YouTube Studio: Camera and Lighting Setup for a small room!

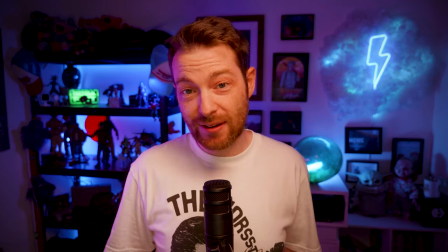448s
Now what I'm going to do is i'm going to turn all the lights off in the background so you can see what it looks like with just me lit
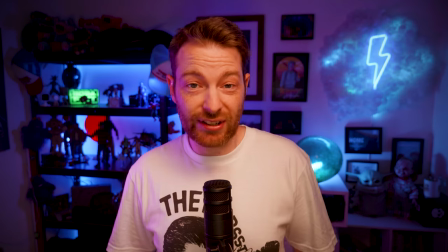454s
and then i'll turn them on one by one so you can get an idea of what that looks like and why i've done what
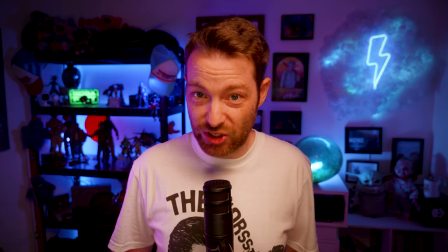459s
i've done so let's turn all the lights off in the background so you can see just me lit so here it is background is all dark this is what
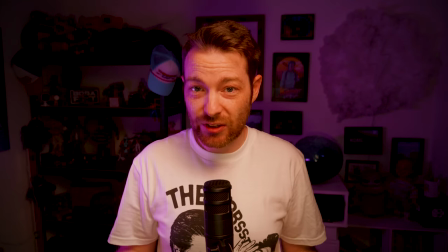466s
it looks like without any lights now my main source of light for the background is i have led strip lights on the back of
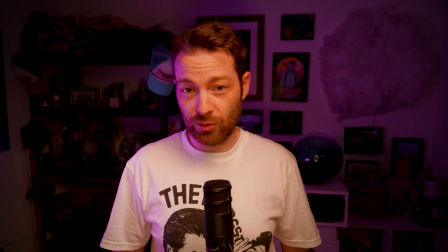473s
the shelving unit that just gives a really nice fill light on the wall you can't see them they're not too harsh it's more of a diffuse
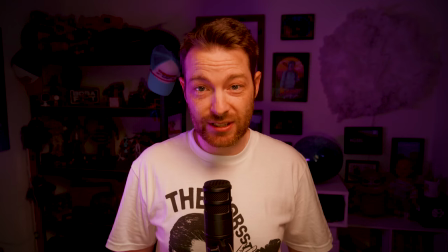479s
light and it's really great if you've got white walls which a lot of houses do it's even better if you've got darker walls because it just looks
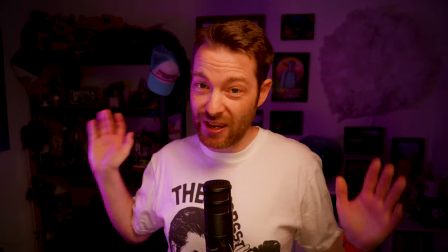485s
a bit more interesting if this was my house I would absolutely paint the walls in this place and I would probably have it a little bit more
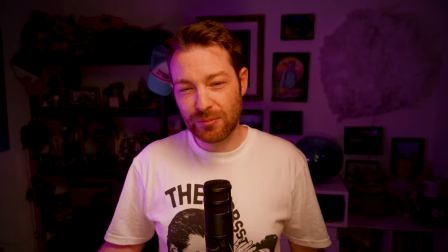491s
minimalist but when you've got white walls and they don't look great sometimes it's nice to just put some stuff in there to break up the plain
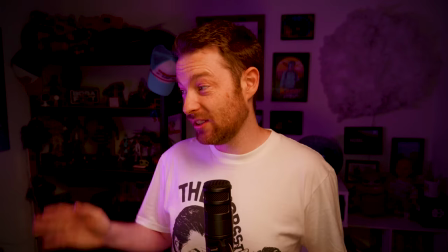497s
or white boring walls with some texture okay now let's go ahead and turn off my little pink fill light here that's
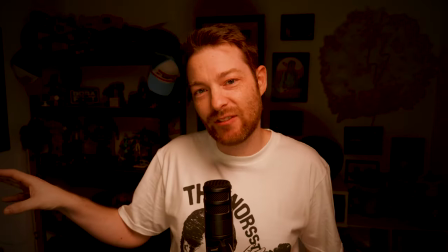503s
giving me just a bit of a kick so now you can see that's gone you can see that that fills a little bit of light in the background now i'm going to
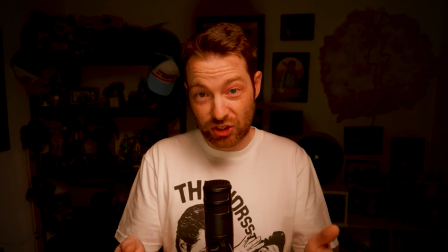509s
turn off my little tiny aperture mc which goes just under the camera lens you'll see what that does kind of reduces
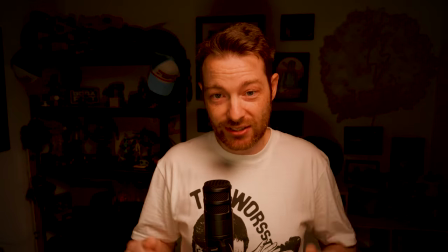516s
the light on my face makes it look way more moody so let's do that there you can see this light by itself
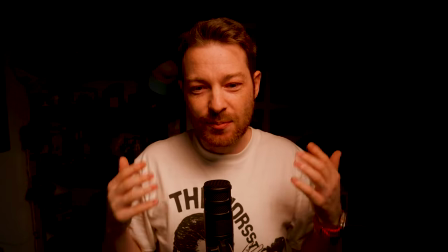523s
just makes everything look a bit more dramatic the light under my eyes makes makes it look a bit moody not really what i want for this
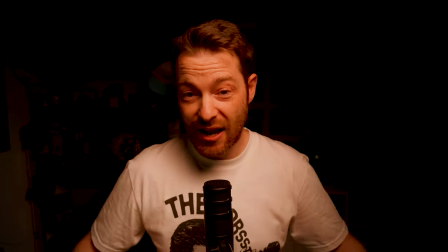530s
video so i could turn that up i could turn up the light maybe add some bounce down below but then the light's going to fill the background
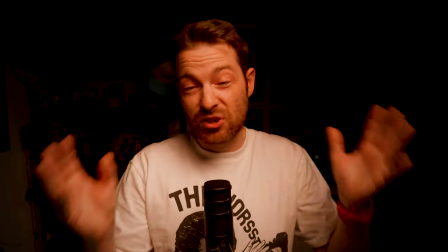538s
and I don't want to do that I want to control the light realistically I'm just going to add some light in I like what this is doing I like
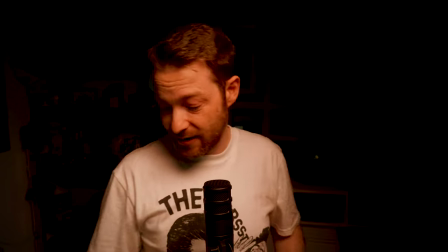544s
that it's not spilling onto the background I'm just going to add a smaller light in the aperture mc for a bit of fill so
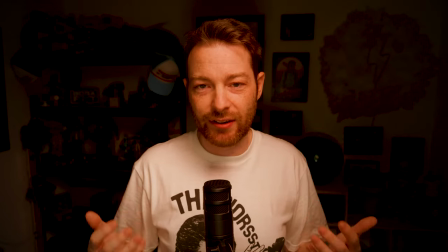551s
let's put that back on and now you can see that it's just lit my face much better looks great looks really nice so two lights now I'm going to
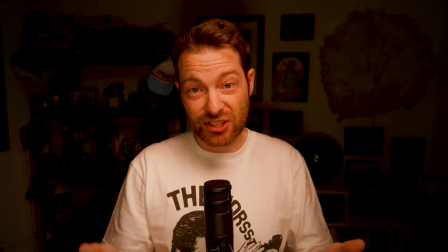558s
turn off my key light and just have the aperture mc so you can see what that looks like now you can get an idea
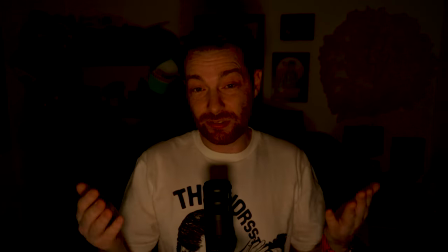564s
of what this light is doing to me it's not enough by itself even though it's almost a full power so I need something else
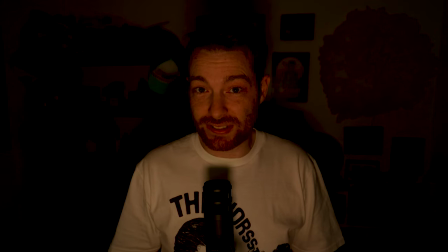571s
and now you can see how these two lights work together to give a much nicer lit shot so let's go back to that and that's much better if you
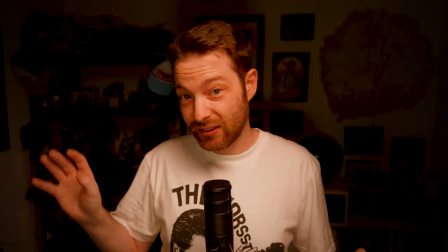577s
ask me now you absolutely don't need the little pink kick light that I've got here to the side but let's put it back on anyway and
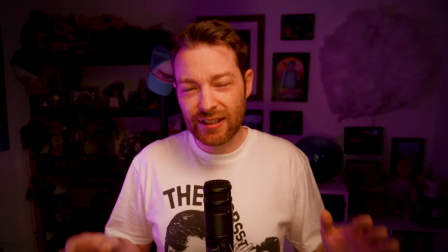584s
I really like that it just makes it a little bit more interesting takes away a little bit the mood but I think that works nicely and yeah
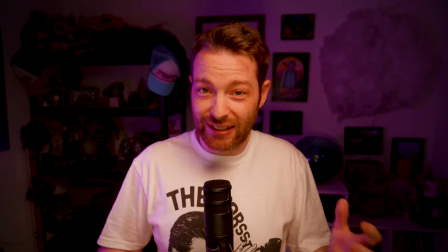591s
I quite like a nice little kick light just to the side to add a little intrigue a little bit of pink or a little bit of blue whatever you
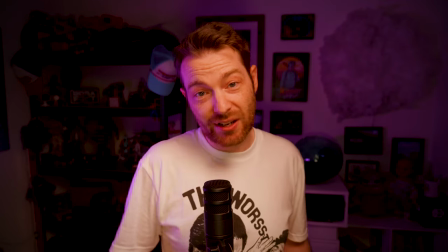597s
like just works really nice so let's turn the background lights back on now and see everything together so that's it this is how the
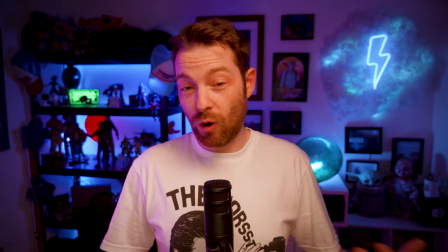604s
setup is you can see all the lights now that go into this and what make the setup work and maybe that gives you some ideas for your own setup
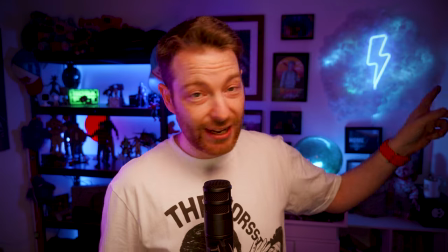611s
again this is a really small room I also should mention that I have blackout curtains it is nighttime but get yourself some blackout curtains off amazon if you're going to be doing a lot of filming just helps to keep things consistent don't use daylight if you don't have to use fake light because then everything remains the same it doesn't matter what time you shoot night or day everything is going to look consistent so now let's talk about the sound equipment that i use now i have two mics that i use i have the rode wireless goes i use those mics they're wireless i can clip them to myself so i can move around and i use those in videos where i am moving around or if i'm a bit too
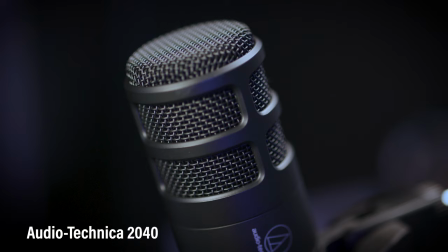643s
far away from the camera the other mic that i use is this mic here i use this for podcasting but it also works as a great mic i'll put the type of mic that it is in the description wasn't too expensive it was about 60 pounds so maybe roughly around 90 the only
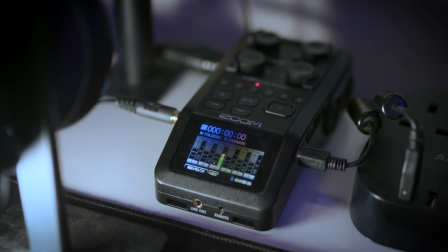657s
thing about this microphone is because it's an xlr i needed to have a recorder for it to go into but maybe you should go for something like a usb microphone that you could plug directly into your computer and then you wouldn't need to go through a sound recording device. If you are picking one or the other go for the radio mics because the radio mics are incredibly flexible. You can use them on all different types of projects whereas this one is kind of restricted. Now let's talk about my desk.
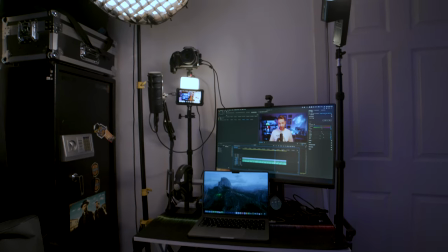681s
Now because this is quite a small room I picked a desk that I could fold away. I could get rid of it if I needed if for any reason. The kit I need to use changes. If I'm shooting on my red or something bigger it means I can move this desk out the way.